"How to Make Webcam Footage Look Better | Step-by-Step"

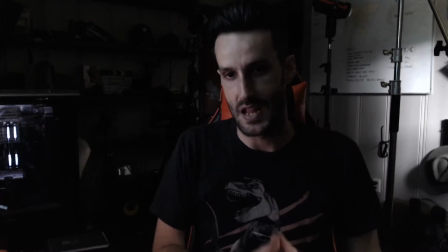[8:08]
We're not going to be using natural light as our main source with this setup.
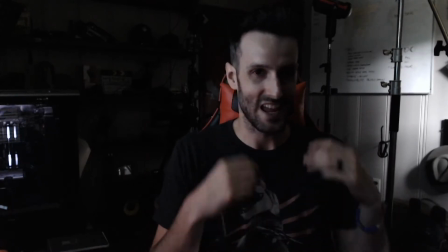[8:14]
We're going to bring in an LED panel. Boom.
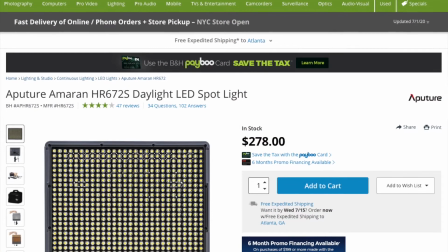[8:17]
I'm using the Aperture 672 panel because it's what I have on hand.
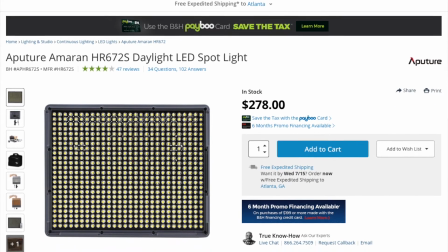[8:24]
It's a great light. It's lightweight.
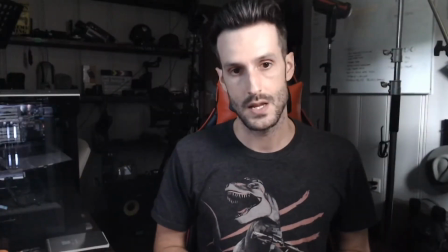[8:27]
Right now we're powering it with batteries, so you don't have to worry about cables if you don't want to.
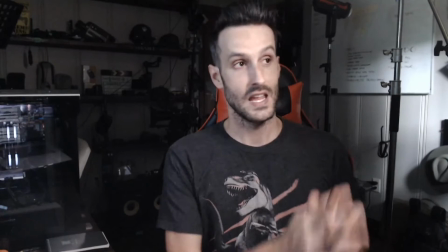[8:33]
And it's just aperture quality of light. And you can see here, it's probably a little more than an arm's length away.
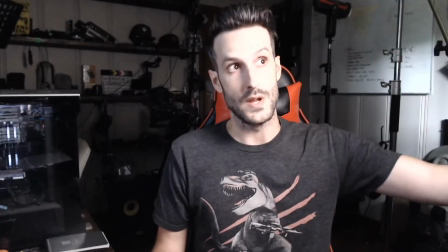[8:42]
And I have it turned away because at its lowest brightness, it's going to blow my face out.
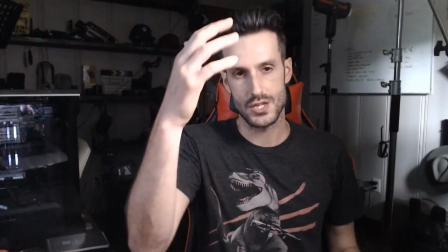[8:50]
So I turn it away just a little bit, just so I don't blow out and overexpose my face.
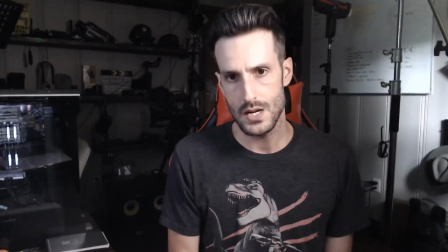[8:58]
They aren't the cheapest panels on the market, but they are reliable and they work great.
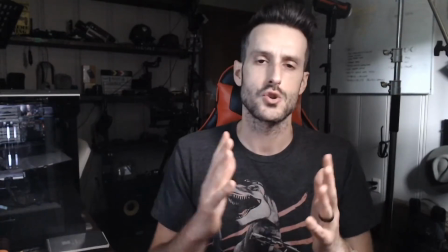[9:03]
Any kind of cheaper alternative should do fine. Just make sure you read those reviews, see what other people are saying, check out those other experiences.
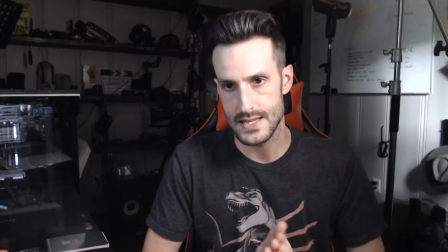[9:12]
I do recommend that you keep it daylight balanced, or at the very least get a bicolor light.
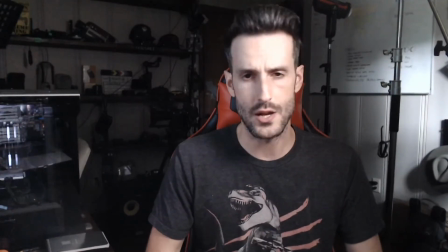[9:18]
Unless you're going to be in a room without windows or ambient light, daylight is the way to go,
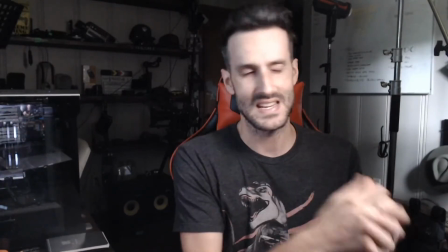[9:25]
as we don't want to mix temperatures from our main sources of light.
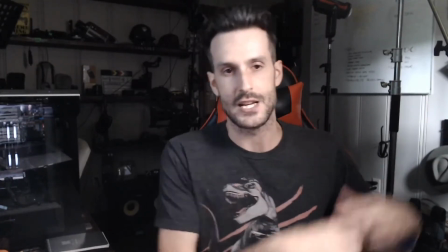[9:32]
To expand on that, the light coming in from a window is considered daylight.
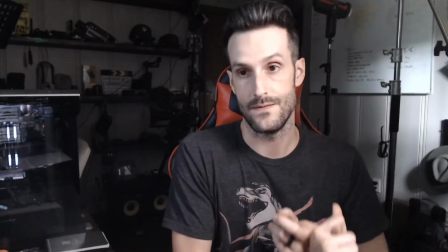[9:38]
That means it's within the range of 5,500 to 5,600 Kelvin.
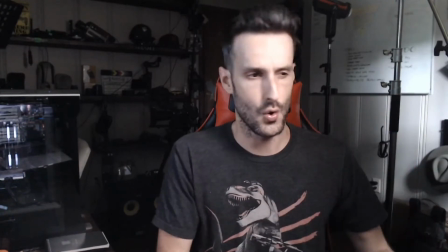[9:44]
And so if we were to bring in like a tungsten or a 3,200 Kelvin light source to mix with that,
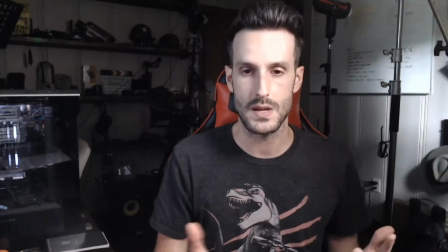[9:52]
it's just not going to be a very good mixture. Sometimes you can make it work, but the rule of thumb is your main sources of light,
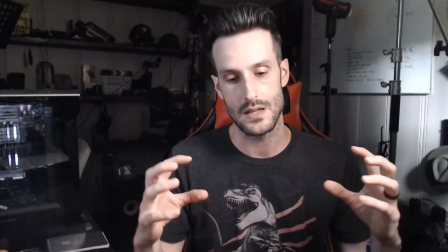[10:00]
they all need to be the same color temperature.
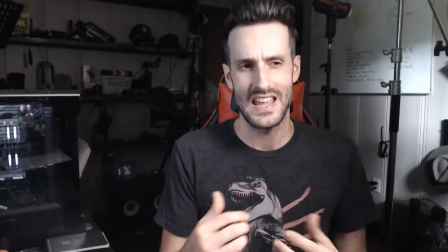[10:04]
Some things we can do to make this setup better would be to add in a small light source for a backlight or hair light.
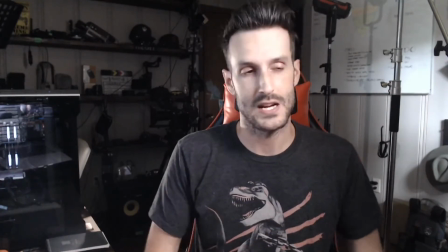[10:13]
This is going to make you stand out more in the frame by creating some separation between you and your background.
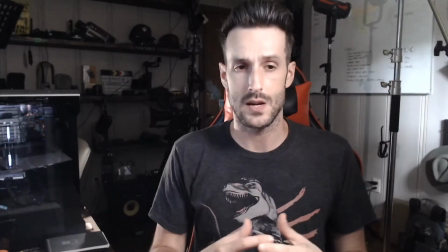[10:19]
We can also add some character to the shot as well by simply just adding some practical light.
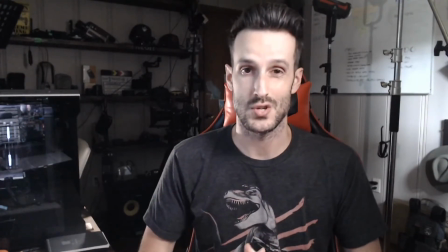[10:26]
A practical light source would be something natural,
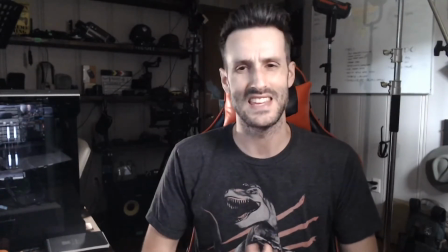[10:32]
practical, that you would normally see in that given environment.
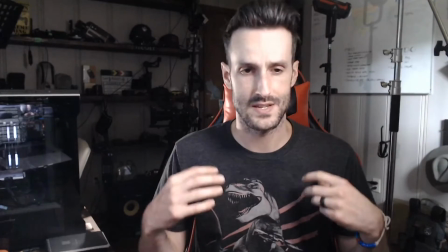[10:36]
Some of my favorite examples of practical lights are just simple tungsten colored bulbs.
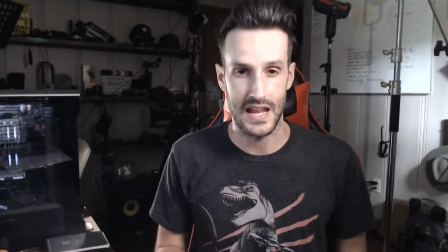[10:44]
So like your everyday nightstand lamp or just some kind of lamp you have laying around.
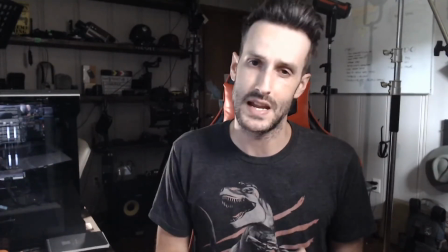[10:49]
I also like candles.
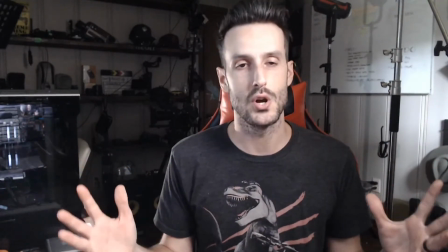[10:51]
For this particular situation, I didn't really have anywhere that I could put a practical light source, so food for thought.
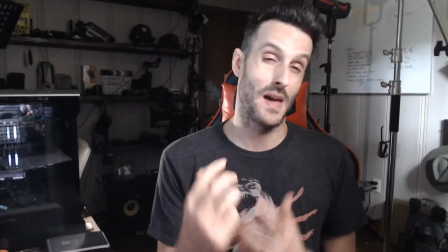[11:00]
Also, if you have some Edison bulbs laying around,
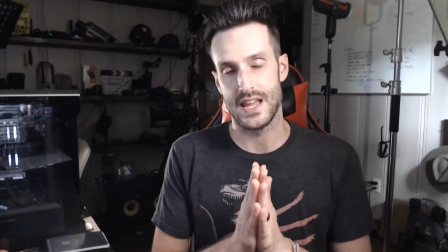[11:04]
those are always sexy, and nothing says I'm professional like an Edison bulb in your background.
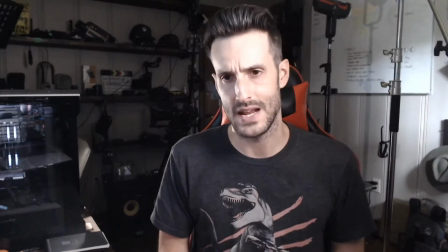[11:11]
For the audio, we're graduating from the internal laptop mic and moving up to a dedicated lavalier mic and headset,
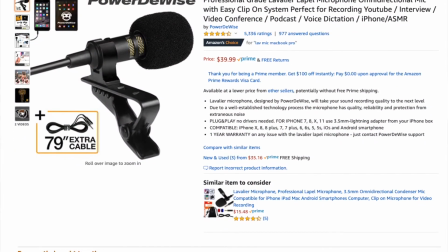[11:20]
or earbuds, whatever you have.
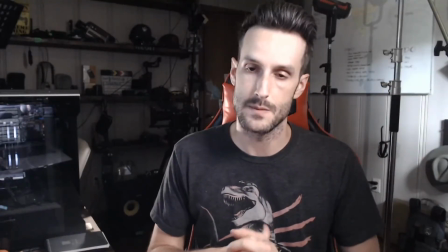[11:22]
If you have a Mac, chances are you only have one 3.5 millimeter jack that handles both the input and the output.
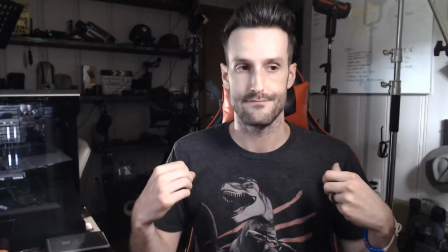[11:30]
The simple solution here is pick up a 3.5 millimeter audio splitter.
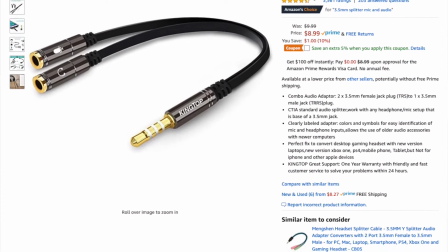[11:35]
This is going to basically split your single input into a
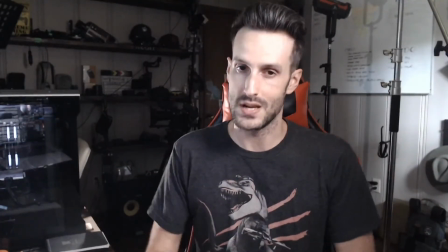[11:41]
separate microphone input and audio output.
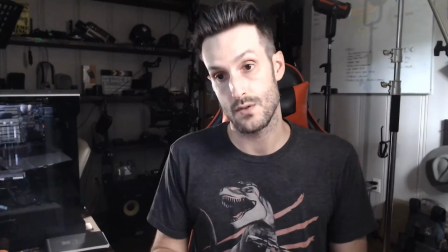[11:46]
In layman's terms, you plug one into the microphone, you plug the other into your headset, voila.
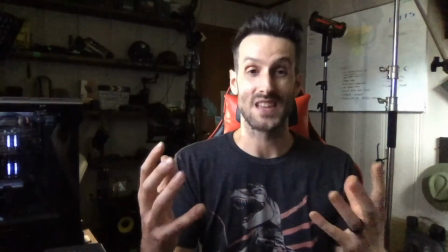[11:54]
So with this second setup, we've upgraded from something that looks like this and turned it into this by
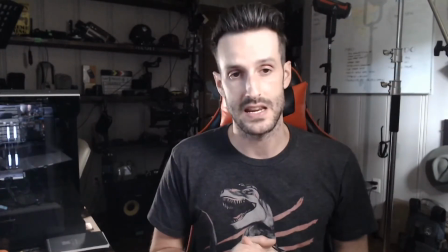[12:00]
simply just adding in a dedicated webcam and bringing in a light,
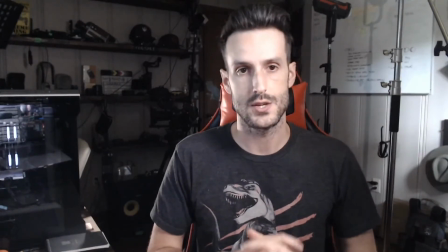[12:05]
a couple of small light sources to make us pop and look good.
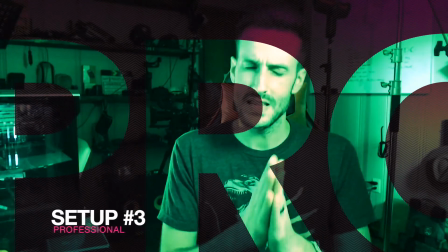[12:11]
All right, for this last setup, we're mainly going to be focusing on the camera and the audio. We're going to be upgrading from the webcam to an external camera. Just about any mirrorless or DSLR camera will work with this setup as long as the camera has a dedicated HDMI output. The cameras I use have full-size HDMI. However, most of your cameras on the market these days are probably going to have a micro or mini HDMI output. It's not a big deal. Just make sure you get the proper cable for your camera. You're also going to have a capture card of some kind to make this work. I've been using the Elgato Cam Link for the past couple of years, and I absolutely love it. The drawback to this is it's not cheap. And especially with all the stuff going on in the world today and everyone's at home, people are starting to stream a little bit more and investing a little bit more in their setups. Those prices have skyrocketed. But there's hope. I went on the hunt for a second capture card so I could add more cameras to my live stream setup and stumbled onto this gem.
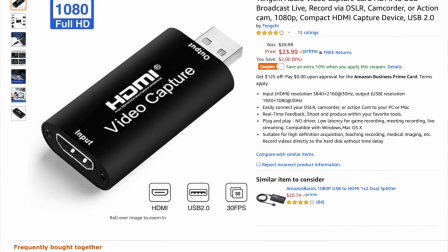[13:27]
It works exactly the same way as the more expensive Cam Link, just without the 4K capture, I believe. It's plug and play, and it will work on any USB 2.0 or 3.0 port. Mac, Windows, doesn't matter, it's gonna work. And it's literally only $50 compared to the $250 plus of the Cam Link. I've also seen it for as little as $25 on Amazon. So definitely check that out. I'll put a link in the description section for you on that.
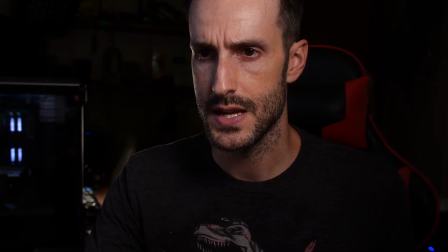[14:10]
So let's swap over to what that looks like, and boom. Might need to rate. Everything was set up. What's happening? All right, now that we got all that hooked up, we need to upgrade the lighting. Because the DSLRs aren't as sensitive to light as, say, the Logitech or the laptop camera, more light is probably going to be a necessity here.
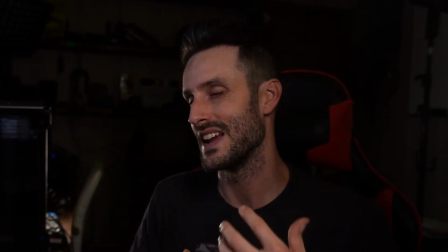[14:35]
Normally I would pull out the big guns and go with a nice aperture 120D or 300D with a big softbox,
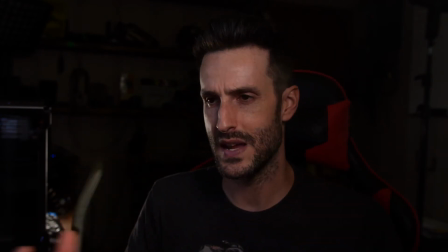[14:44]
but because of the space I'm working with here,
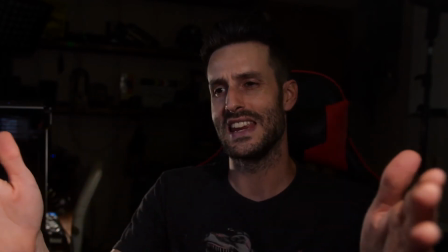[14:46]
it's just not going to be possible while maintaining this same frame and composition. I'm literally pressed up against a wall right now.
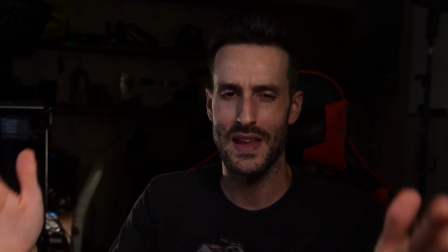[14:55]
And just for this video, I wanted to keep the the framing as consistent as possible across all of the setups.
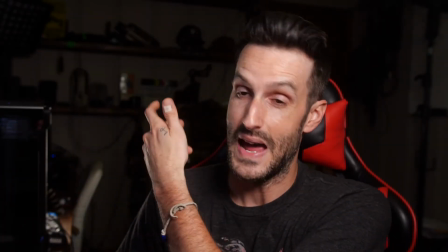[15:04]
All right, so we're still using the backlight or hair light from the second setup.
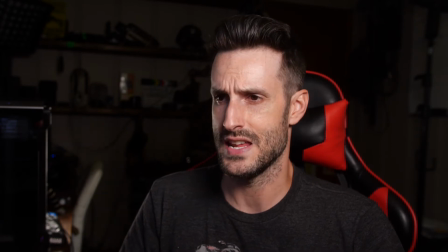[15:10]
We have our main light source or key light here, but our background is looking a little dark.
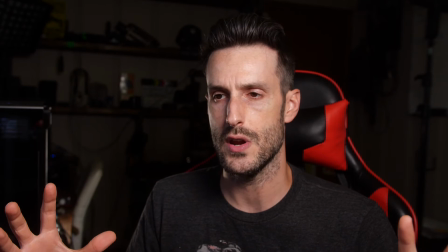[15:17]
It's looking a little scary, intimidating.
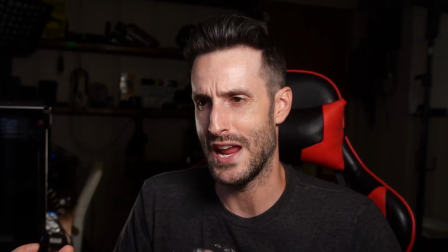[15:19]
So for me, when brightening up backgrounds, I tend to want to get creative, and I like to introduce some color.
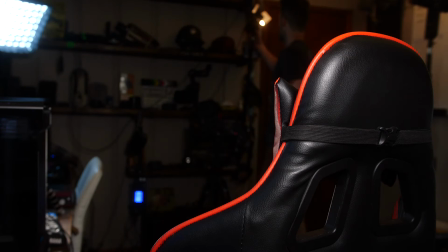[15:27]
Flip that on. Good.
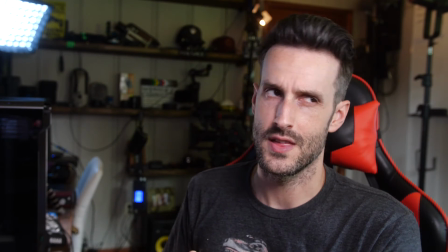[15:31]
All right, so we have an IntelliTech light cloth with more of a bluish tint up in our right,
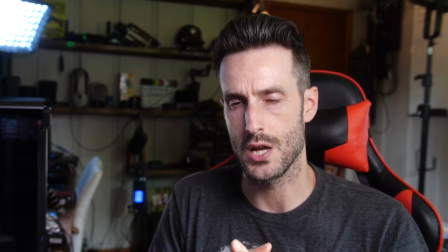[15:37]
and then I've added a cheap Amazon light set to more of a tungsten color back there just to kind of add a nice little contrast.
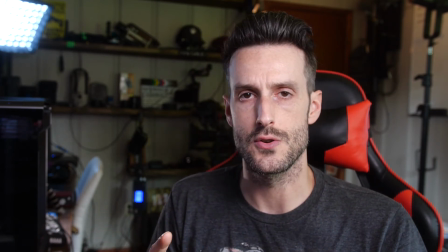[15:45]
I personally like mixing these two colors together, especially for backgrounds,
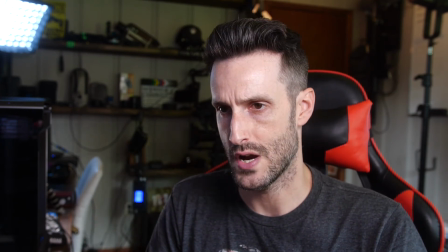[15:49]
as it adds a nice creative contrast and just makes things kind of
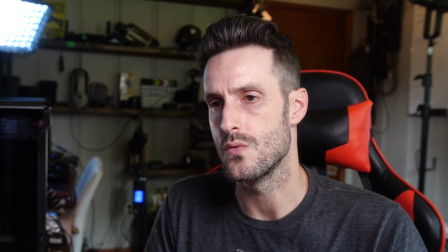[15:57]
funky and cool, you know?
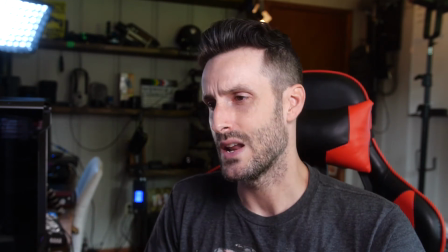[15:59]
This is me, I'm weird, so feel free to add whatever light you see fit.
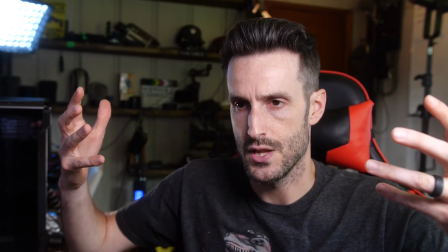[16:06]
We just want to lift the overall presence of the background.
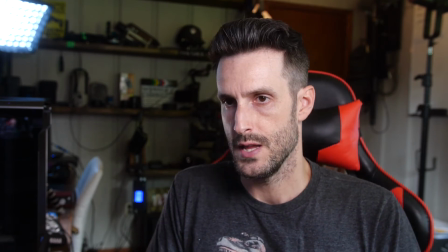[16:11]
For the audio, we're breaking away from the 3.5mm splitter and upgrading to a USB audio interface.
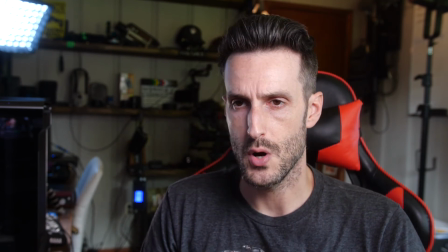[16:17]
There's plenty of these floating around the market in a variety of price ranges.